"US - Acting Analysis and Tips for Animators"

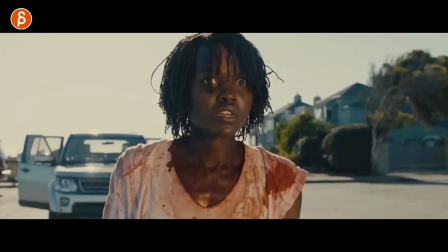Welcome back it is Thursday and that means acting analysis for animators that's right and today I'm gonna take a look at the movie Us. There's a lot to unpack in this movie and there are many many fantastic analysis pieces online so I'm not going to go into the whole story and themes behind it. These are more clips and moments that you might be able to apply to your animation shots so let's check them out.
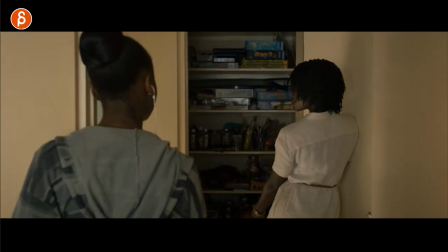First one right here I thought was interesting in terms of adding a character introduction or a button or something interesting towards the end.
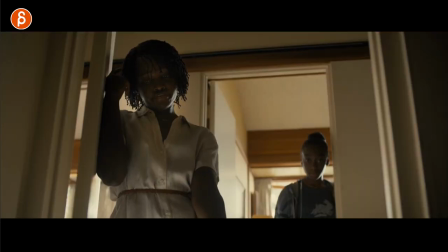So as the characters hear something right and in this case, it's the honking of the boat outside So you can have something where you have foreground kind of a mid
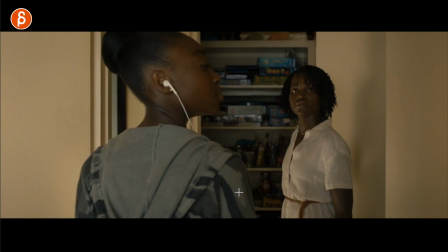They kind of was in the same plane here But it's an interesting turn of I want to show this I want to show
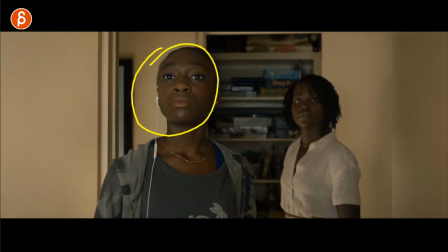this now you think this is done But no,
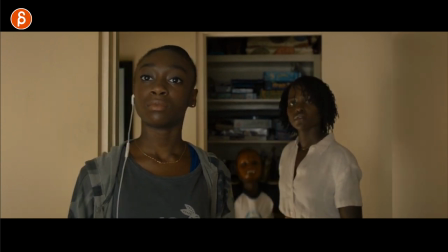you can have one more thing where this character pops up and this could be right at the end of the scene This could be something where the character comes up and the character says something right this could be all
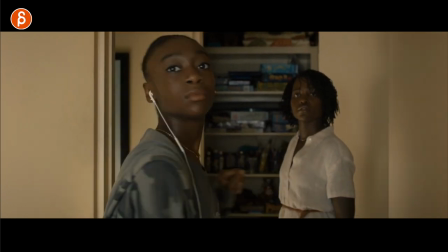Silence and then that's your pantomime and again this might be helpful to you if you stage it like this where it's in focus and blurry so your lip sync
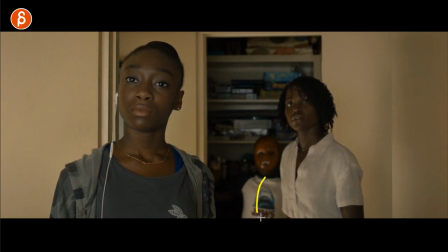doesn't have to be super accurate but you still want to practice the body language and facial tics and head accents for lip sync i
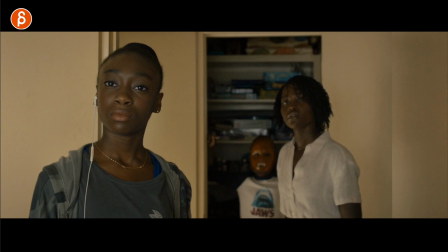thought this could be an interesting way of kind of an intro to lip sync if you want to but i thought this as a
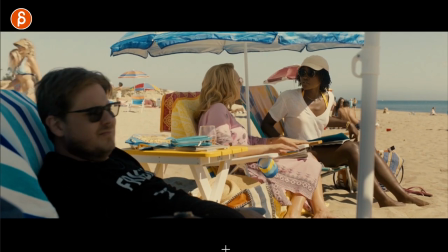contrasting move was very interesting and speaking of character intro you have this here where she's looking for a kid and again you can look at this in so many
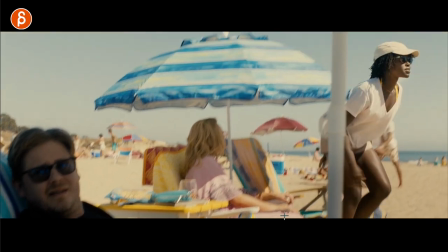ways where this is your your sitting character this is your stand-up assignment so the character gets up and this would be the overlying thing of worry
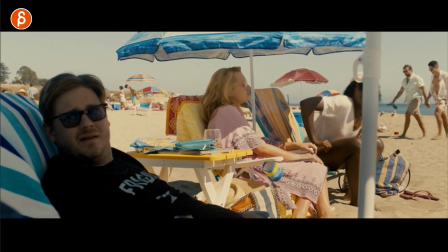all the way to panic potential right so you have just your mechanical aspect of a shot but you can add something to it right there's the
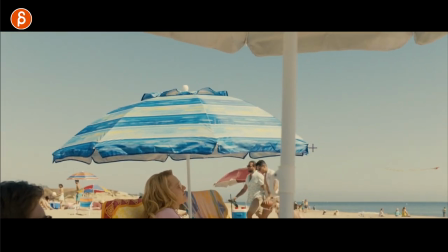frightening aspect of i'm losing my kid where is my kid and that could be your shot at the same time you can go into this and i always like that
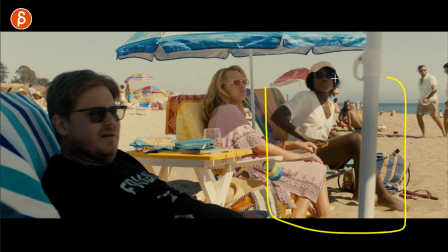stuff i like when you have two ways of showing off your skills one is full body mechanics and we've seen this and now
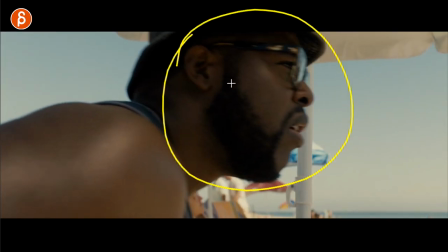after this boom close-up was very short close-up of a character where that character can react to the character that's not off screen
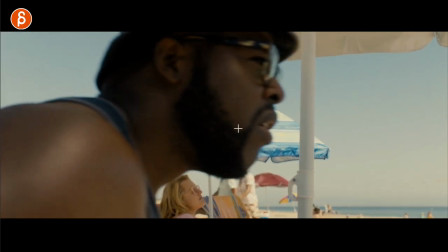it can be its own thing this could be pantomime body mechanics and then you get into lip sync so you want to show off lip sync without worrying about
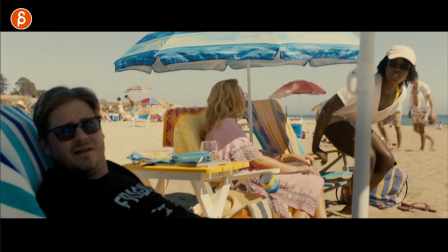the body there are many many ways how you can use this but again i thought a very cool moment that could be applied to your animation shots
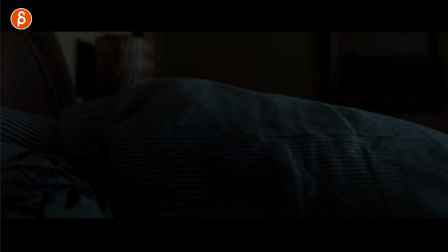now speaking of end and end button this could be something where your character is done and this would be it the mother says go to bed and she says okay and again your shot could end like this or you add one more thing and this could be i mean
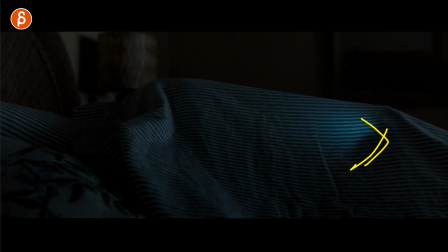this is just kind of visually with this we know she's back on her phone even though she said turn off your phone and this could be something that's a bit broader maybe you can use with sound or maybe that is moving because the character is playing video games it's a bit more exaggerated but it's something again
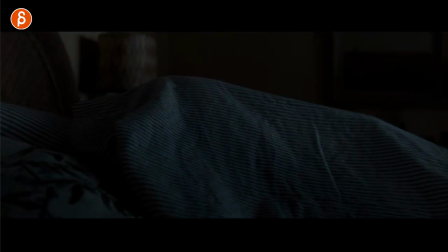interesting where your scene doesn't have to end because the lip sync is done you can add one more thing to give one more insight into who
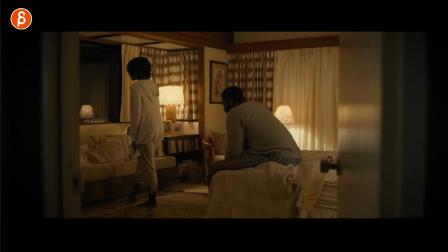this character is if they obey or disobey or do something else. Now this is not really something you can apply to your shot but I did want to show it just because the complexity of this of this movie is so awesome. I love how before she tells the story she has that specific move with her leg it's almost like a ballet move.
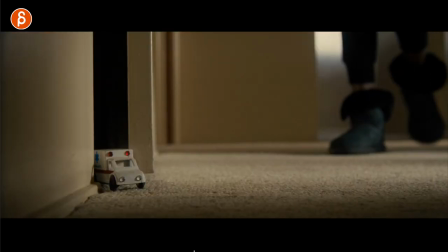Why? Because we know she took ballet lessons, she's done that before.
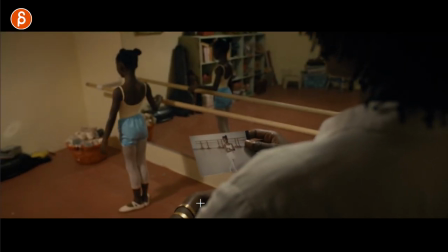It's just an interesting moment of something that's from the past that's still part of her and kind of influences her movements.